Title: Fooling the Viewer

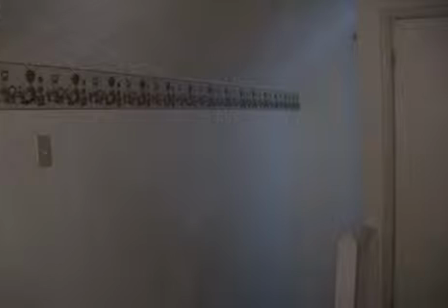[0:02]
To shoot interesting and effective video, it's important to remember that you are in control of everything the viewer sees. For instance, did I just float around the room like some kind of an X-Man? No, of course not. At least not in reality. But in the world of video, in the world of the frame of sight, I did. Because this is a world that I control. I control what you see and how you perceive it. Hopefully over the next couple of minutes I can show you a couple of examples of how you can control your videos. Ways and techniques to illustrate how you constantly have control of what your viewer is seeing.
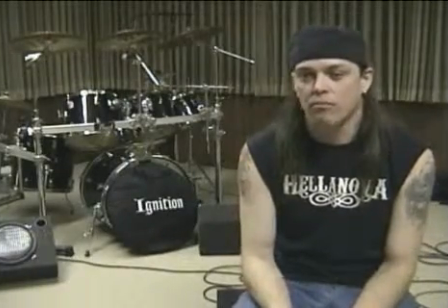[0:43]
Depth of field is a great way to add interest to your shots. Depth of field is basically a layering of objects from front to back, inside the frame of sight.
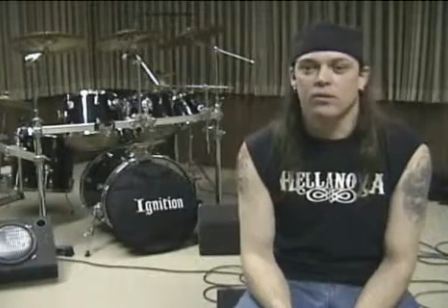[0:52]
Take for instance this shot taken from an interview. The subject is speaking in the foreground while his drums rest in the background. His drums enhance the interview because they tell a story by themselves that he is a musician. They don't take command of the scene since they are nestled in the back.
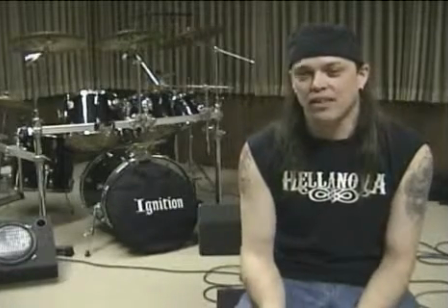[1:09]
However, without them, you wouldn't have as well an idea of who he is.
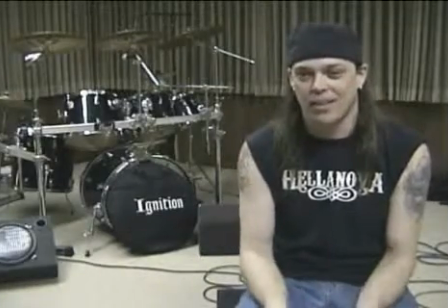[1:14]
This is one way in which you can use an object within the depth of field to tell a story.
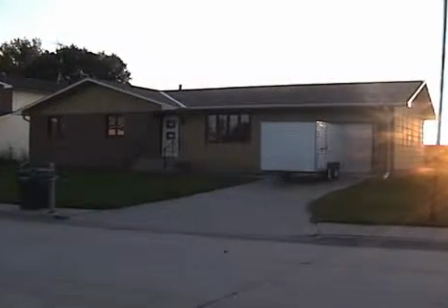[1:21]
This is what's known as an establishing shot. It's an establishing shot of just an ordinary house. By placing this shot at the beginning of a scene, I suggest that the rest of the scene is going to take place there.
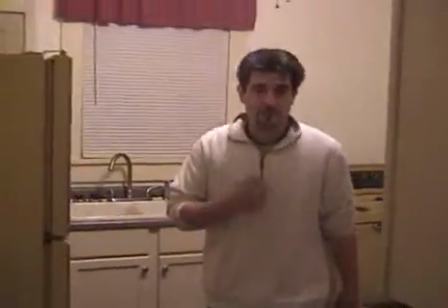[1:34]
However, as I stated earlier, I control what you see and what is assumed by my shot composition.
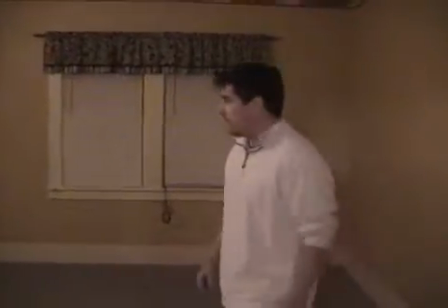[1:40]
Since you don't know what the inside of that house actually looks like, I can film the rest of the sequence somewhere where I'm actually not. And at a different time of day.
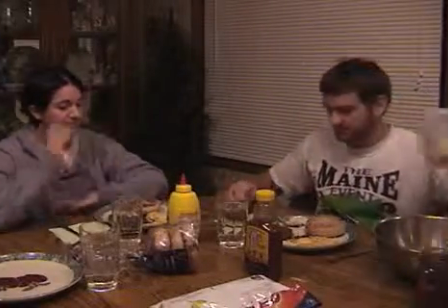[1:57]
As I said earlier, you always have control of what your viewer sees when shooting video.
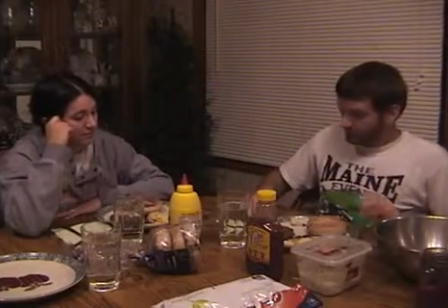[2:02]
The tighter you shoot a subject or subjects, the more confined your framing will be.
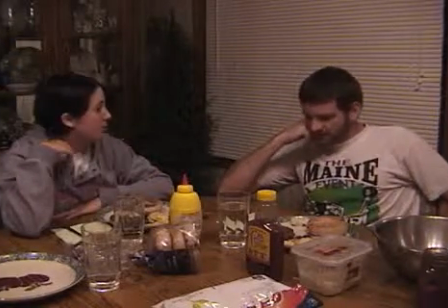[2:07]
In addition to that, you can suggest by using only a few people and some great soundtrack work that a place that is almost empty is packed with people. Count how many people you see in this next scene.
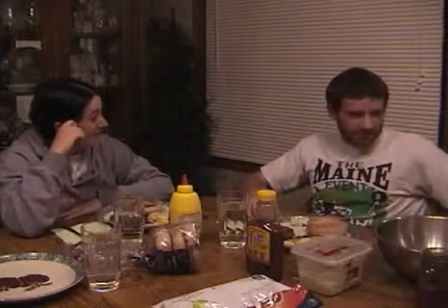[2:18] Well, it was short notice, you know, we had to get Joe in here, and he just came in from New York.
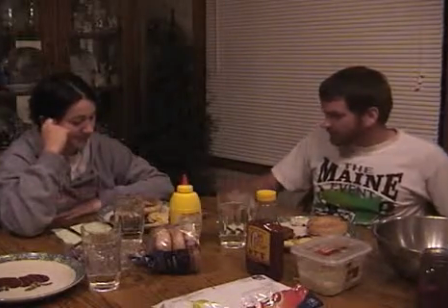[2:26] And I had to pick him up from the airport. It was quick. You know.
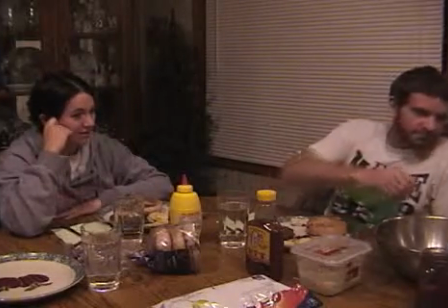[2:31] Hey, could you pass me the ketchup? Thanks. Burgers are fine, don't worry about it.
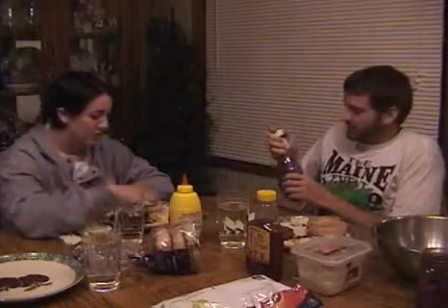[2:36] Alright. I don't even want to eat these. It looks gross. The chips probably look the best on the full plate.
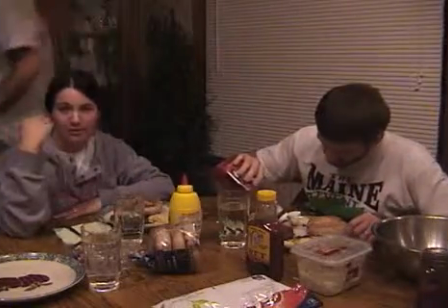[2:42] I can't believe you put a bagel in with your meal. I hate it.
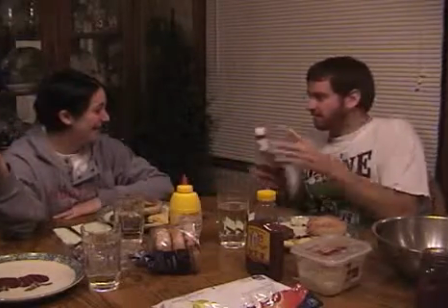[2:46] Well, honey, you can either get that or go get Chuck's not even eating his food.
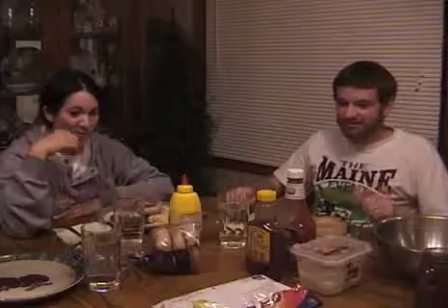[2:53] This is the groom putting on the socks and shoes. Chuck likes chips. Steve, that section of the house is closed.
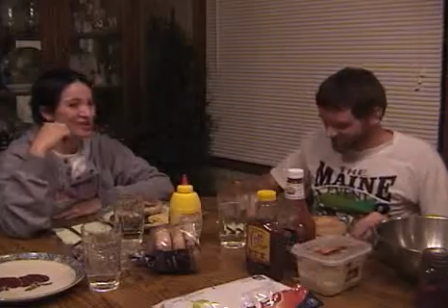[2:58] That part right here. Oh. Danger, Steve, danger. This is the last time I get to your feet.
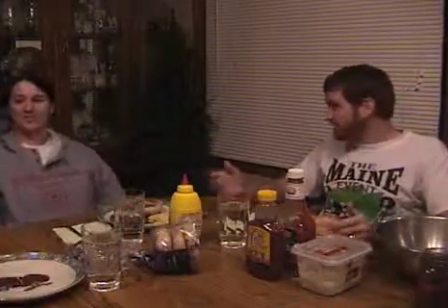[3:06] I can't eat anymore. See? Chuck likes the chips. Oh, well, Good job, Chuck. yeah.
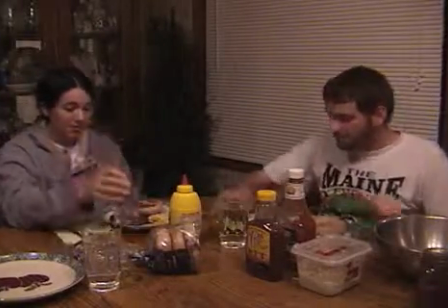[3:13] This is your last. Not so much for the burgers, but he likes the chips. Good thing. Hate to see what comes out after.
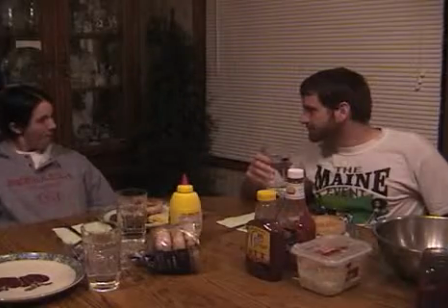[3:21]
Alright, so how many people could you see in that scene? Would you believe that there were only 3 people actively participating?
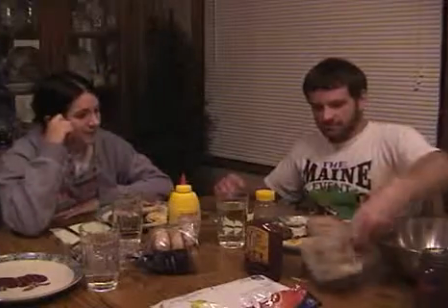[3:27]
The noise of the dinner crowd was simply pre-recorded and played behind the actors.
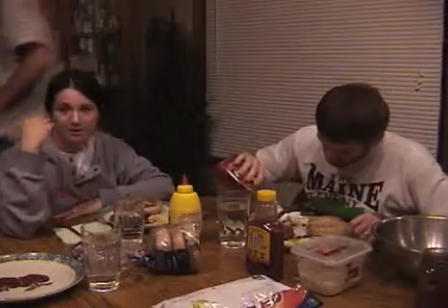[3:31]
The person walking behind the actors, handing over the food, and sitting opposite of the actors was actually the same person.
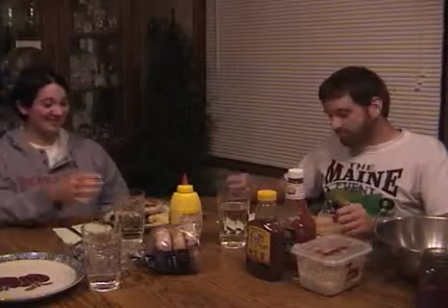[3:39]
We simply had him change shirts.
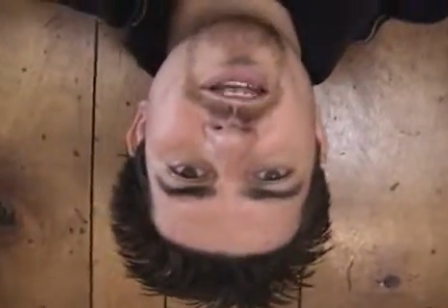[3:44]
When it comes to video, you can be creative.
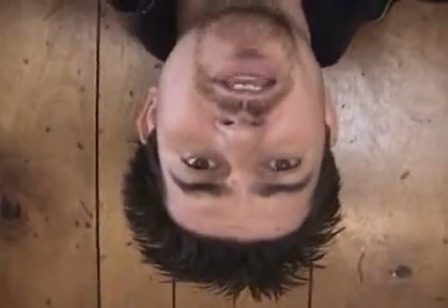[3:47]
Even without the use of high-tech special effects and wizardry, you can suggest so much simply by the way you compose a shot or a sequence.
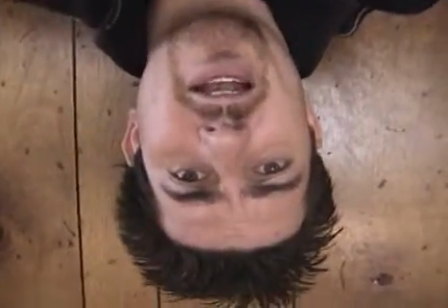[3:54]
So really, I'm not even hanging upside down right now. I'm actually right side up. So, yeah. Use these tips as well as a few of your own and you'll have more interesting and understandable videos in no time. Oh, by the way, there's a great book out.